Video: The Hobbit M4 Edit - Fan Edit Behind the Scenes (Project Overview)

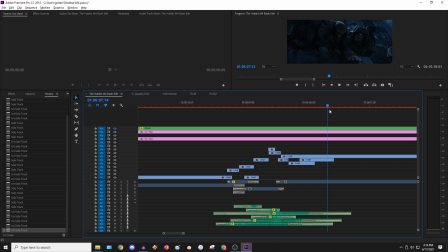(12:17)
Then now Bilbo is off the edge, falling, and we're back on track with the normal movie. So that, for the video, was pretty hard to figure out, but it wasn't too bad. But as for the audio, that was a whole nother story, and you can see that I have all these tracks ready to go below. These ones are for the soundtrack, I believe. You can listen to that.
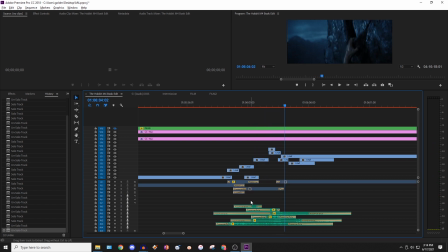(12:40)
So that's like a little bridge to get us from the original movie to the original movie again, because these ones already have soundtrack here and here, so that just carries us over. And then of course, as usual, the ambience below, like rain and rocks and lightning, just to make the environment feel full.
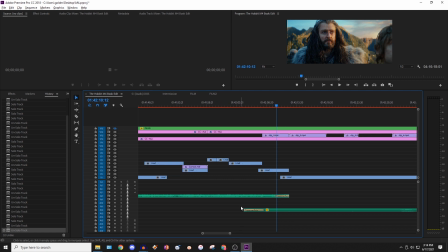(12:58)
So another part I want to talk about is some of the digital alterations, which I can quickly show some comparisons.
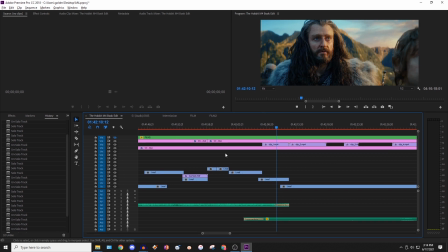(13:04)
If we go to this part, this is the first digital alteration that was made. You can see Thorin goes from wounded to looking normal, and that carries out for every single shot of him up here.
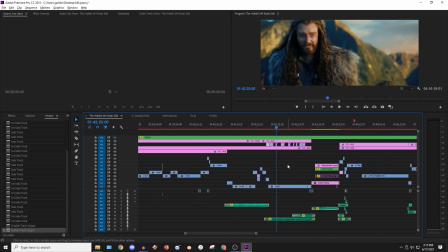(13:17)
That was done because Azog doesn't fight him at this scene over here,
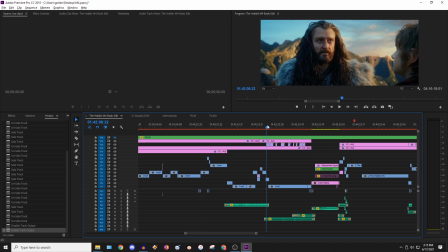(13:23)
so to just have that good continuity where he doesn't randomly appear wounded, he had to be touched up. Now that was obviously done by Eric,
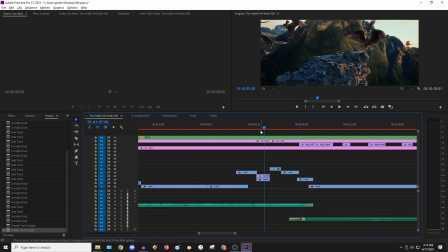(13:31)
not me, and he's credited on my website and all the documentation. Another one here is Thorin's body has been replaced with a rock. So you can see it's very small right there. Just look in the middle. Thorin turns into a rock.
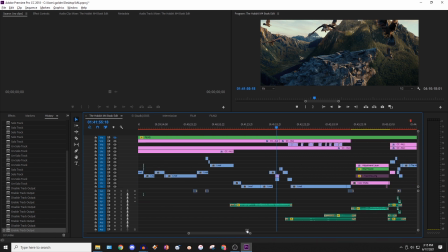(13:46)
And a little bit funny, but it had to be done just to have this shot work.
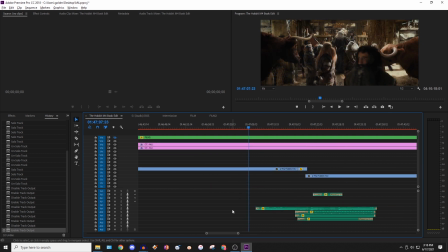(13:51)
And then we continue to the end of part 1. So another thing I did a lot with this project was add new audio cues. I talked about it a little bit earlier with the soundtrack blending, but it comes down to finding a piece of music from the soundtrack
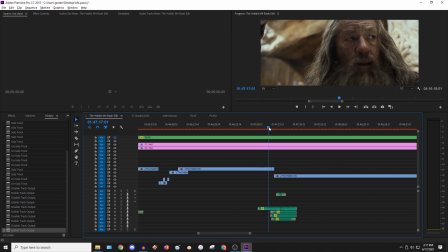(14:05)
that matches the tone and just the feeling of the scene to make a transition.
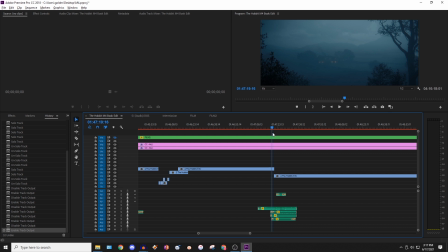(14:10)
It's much more simple than what I was doing with the Thorin Rivendell transition or the Rock Giant cuts. But this one is just pretty simple. I need to go from this scene to this scene. There's nothing crazy about it.
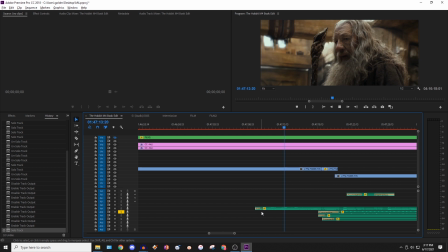(14:22)
This one already ends. You see Gandalf with a close-up. There's no visual problems with this transition. It's just the audio. So what I've done is found this piece with the soundtrack.
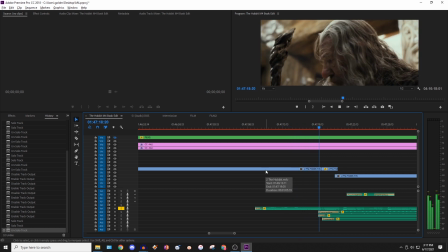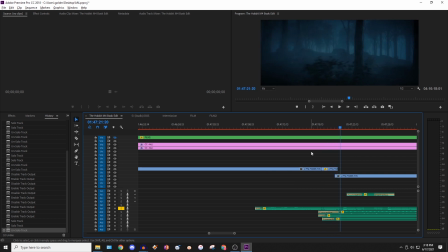(14:43)
You can see it's timed perfectly to what we're seeing on screens.
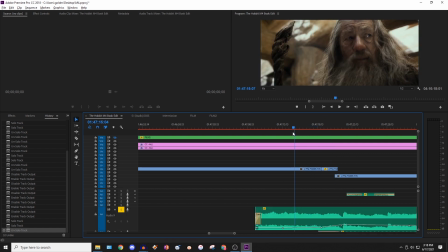(14:46)
I actually got really lucky with this, but basically we have it quieter because Gandalf is talking, and then as soon as it cuts to here,
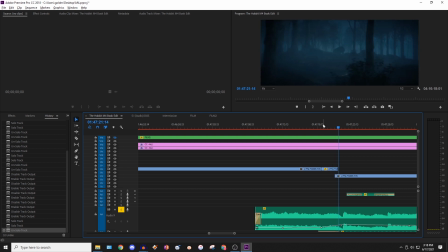(14:55)
that sound starts fading in, and then it builds up, and then it cuts off as we look at Beorn run across. And you can hear this is kind of a darker, mysterious track.
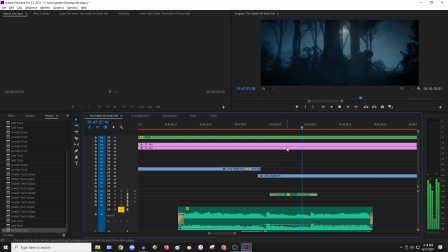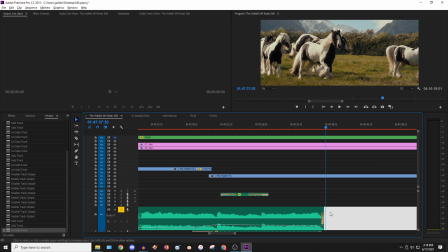(15:21)
And then it ends right there. Now, originally this piece kept going on. You can see if I extend it.
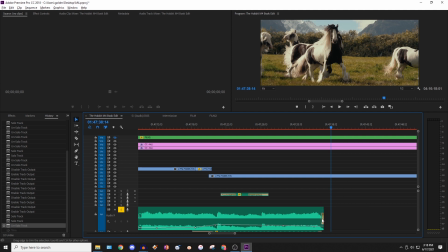(15:27)
So you just got to find the furthest you can go with it without having the next song start playing, because you don't want to fade it out too quick or it'll be weird.
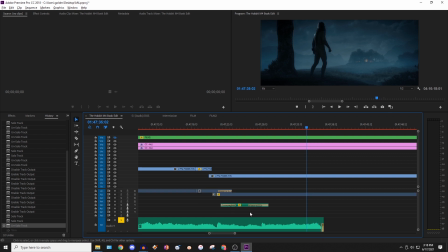(15:35)
Now, I got really lucky with this part because you might think on its own it fades out rather quickly. If we combine it with the original movie, this is what it sounds like.
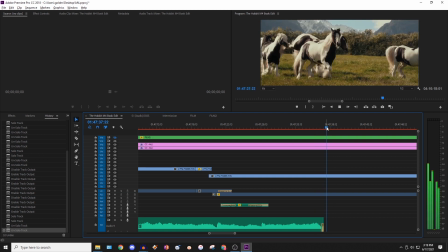(15:50)
Dips to silence as the next track starts, which is perfect.
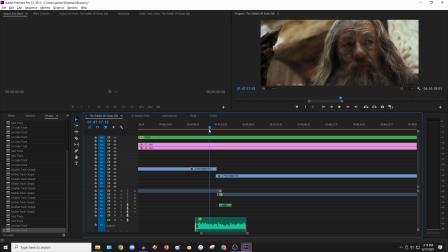(15:55)
It really just fits in well, and I had to do this probably like over a dozen times throughout this project,
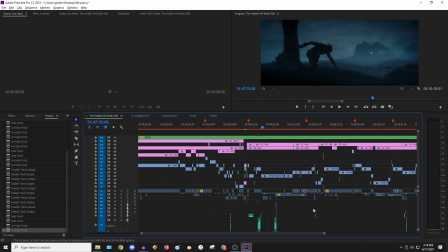(16:00)
just small little audio bridges between scenes.
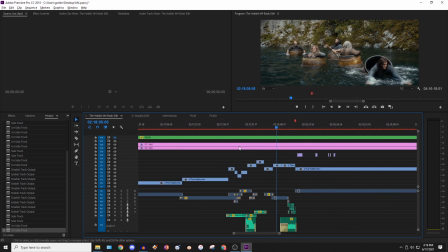(16:04)
Another part that I'll talk about is the classic river escape, which is up for a lot of debate in fan edits, but I've gone ahead and just completely cut out the battle so that we only just see them escaping
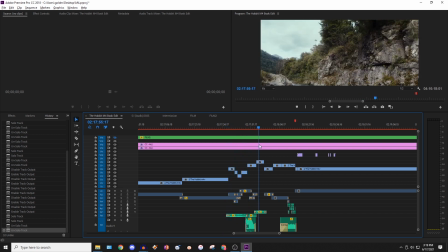(16:18)
and then they're down the river later, right here.
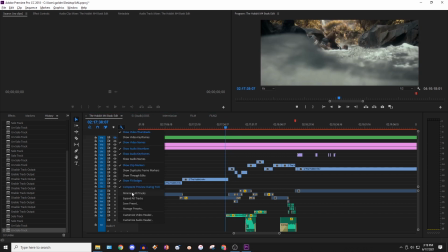(16:21)
Now with this was another one of those sequences where the audio needed a lot of work just to make it passable.
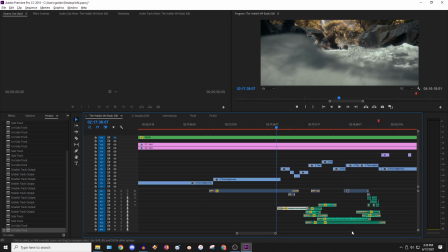(16:28)
You can see below we got our soundtrack and then our ambience. You can see though this time there's a lot more of the original movie audio,
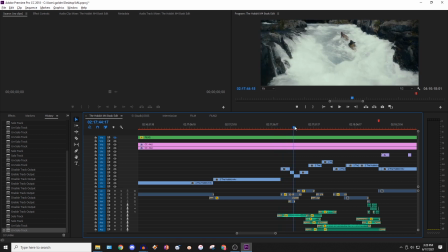(16:34)
this dark blue, which is great because it's always better to work with what you have than adding new stuff,
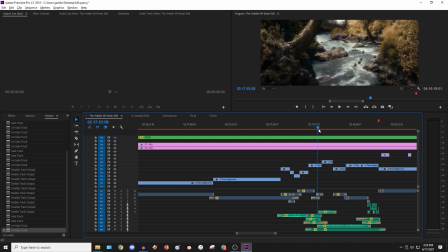(16:40)
but the problem is that most of the time you can't really do that. Although with this part we could.
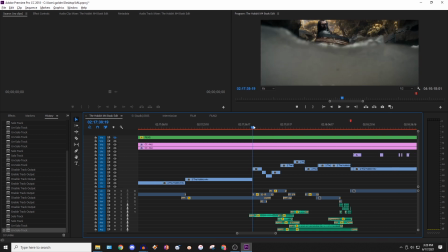(16:44)
So it starts off with some rearranged footage.
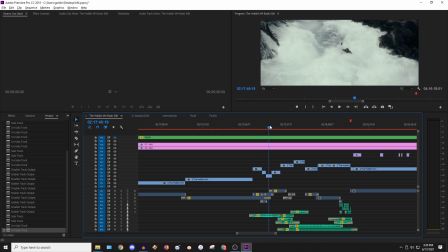(16:47)
I went through the entire sequence and found any shots that didn't have orcs that just looked like normal escape, and then I rearranged this shot.
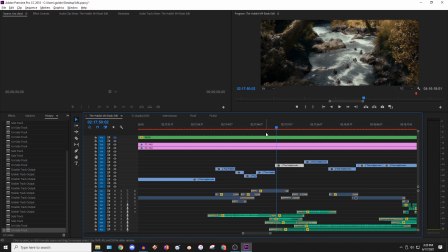(16:55)
This normally used to actually be right after this. You see where I'm scrubbing right now?
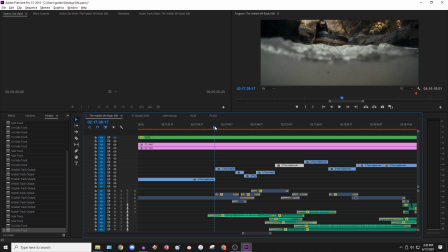(17:00)
It used to cut to here.
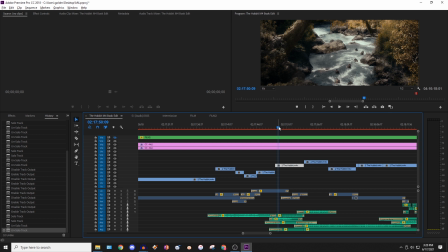(17:02)
Now this was done for similar reasons to why I added that shot of Thorin at the end of the Rivendell transition, which is to slow everything down and make the pacing right.
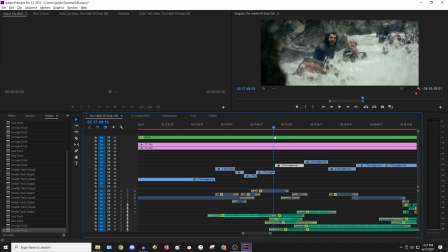(17:09)
So rather than ending on just Thorin yelling and then boom, we're downriver, and that had a lot of camera movement too,
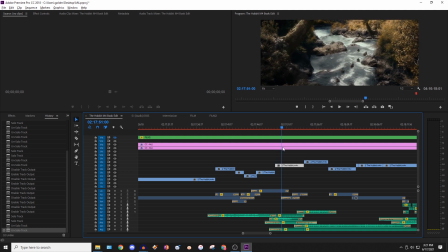(17:16)
it's better to just cut to a slower, more peaceful, longer shot, and then we cut downriver.
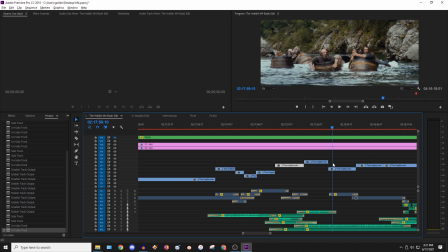(17:23)
And that really worked well. It's something that you really got to pay attention to with these transitions. Sometimes you can't just splice two scenes together without messing something up.
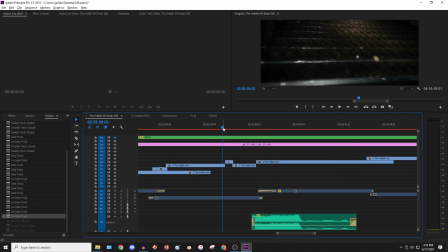(17:35)
So I was really careful when doing all of these transitions. So this transition right here, when we go from Bilbo running away from Smaug to then them in the main hallway, I actually did the classic adding music to bridge the gap transition technique, but it was actually really special because the music matched up so perfectly.
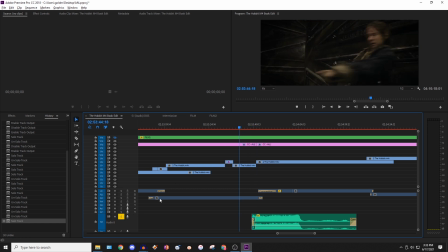(17:54)
I'll just play the music and sort of explain it, but basically Smaug is attacking Bilbo. He shoots out his fire right here.
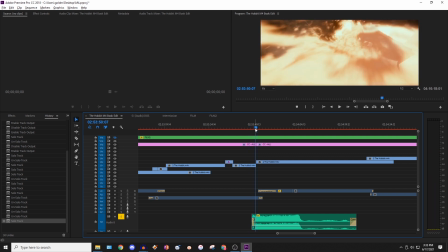(18:06)
And so I have the music matching that as soon as he shoots it out,
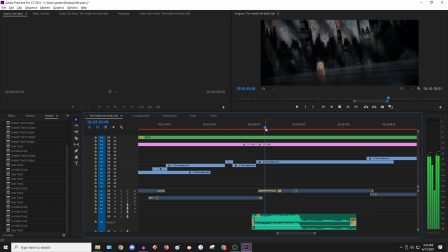(18:13)
and then the music sort of lingers on with the Smaug theme. And then right as he crashes through, the music changes. And
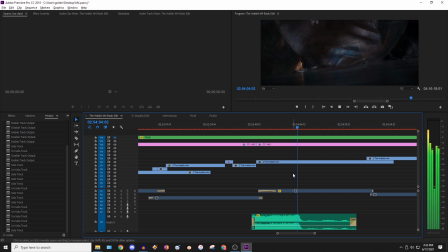(18:29)
it builds up. And then it eases up right as this drops. And then we get into dialogue, so the music has to be quiet. You think you could deceive me, Barrel?
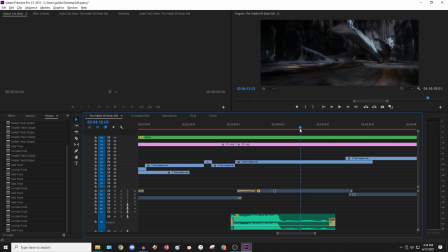(18:45)
And Smaug is talking about being deceived. This music is very ominous and creepy. It's just like something bad is about to happen, which is exactly what happened, so it fits perfectly. Another thing is right when the camera cuts to Bilbo and Smaug finishes his his comment,
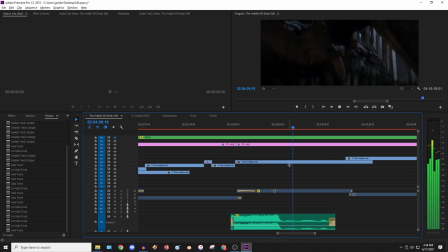(19:01)
the music kind of swells up.
You think you could deceive me, Barrel Rider?
There we go.
You have come from Lake Town.
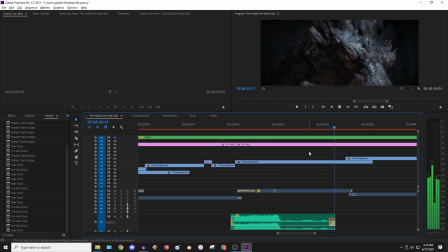(19:17) This is some sort of ski match between these filthy...
And then we're back on track with the normal movie soundtrack. So you would never have guessed that this part right here was new,
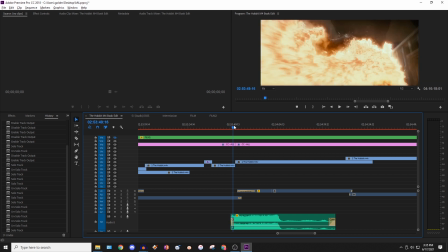(19:27)
because not only is it just fitting because it's a Smaug song, but it has this moment here where it cuts and matches,
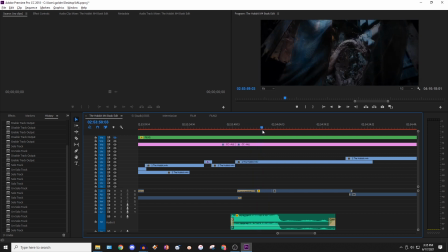(19:34)
this right here where it changes and matches, and then this right here where it gets quiet, and then this right here where it blends in again.
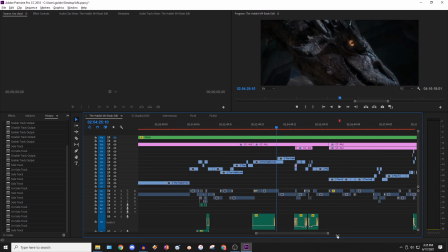(19:40)
And I'm just super proud with that transition, that it was able to fit in for a multitude of reasons to bridge the gap.
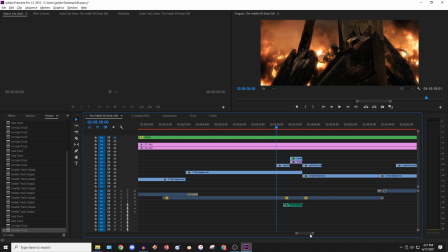(19:47)
Another digital alteration by Eric that I want to talk about is this moment right here with Bard shooting at Smaug. So as you can see, it looks seamless here, but before, if we undo this layer, you can see that his kid used to be here.
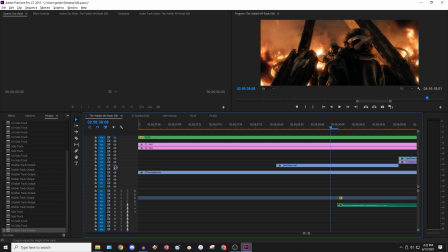(20:04)
So he has just been entirely removed, and it worked so well, it's actually pretty amazing. And I just wanted to show a little bit of that, the before and after. Another thing that was done here, this is a very common technique that I used, and it's actually really simple.
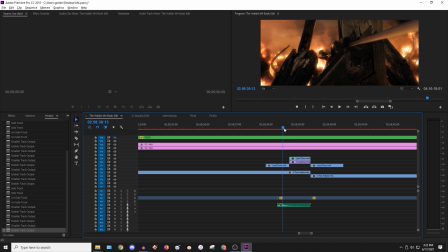(20:20)
You can see at the audio, it's the normal movie, and then there's this green part. So what's going on here? It starts off with just the normal movie sound.
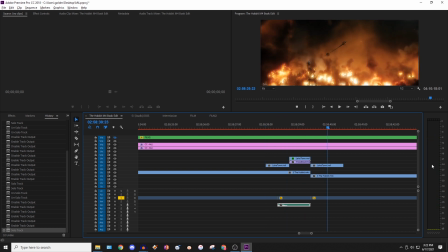(20:30)
But if you pay attention closely on this right side, you'll notice something happens.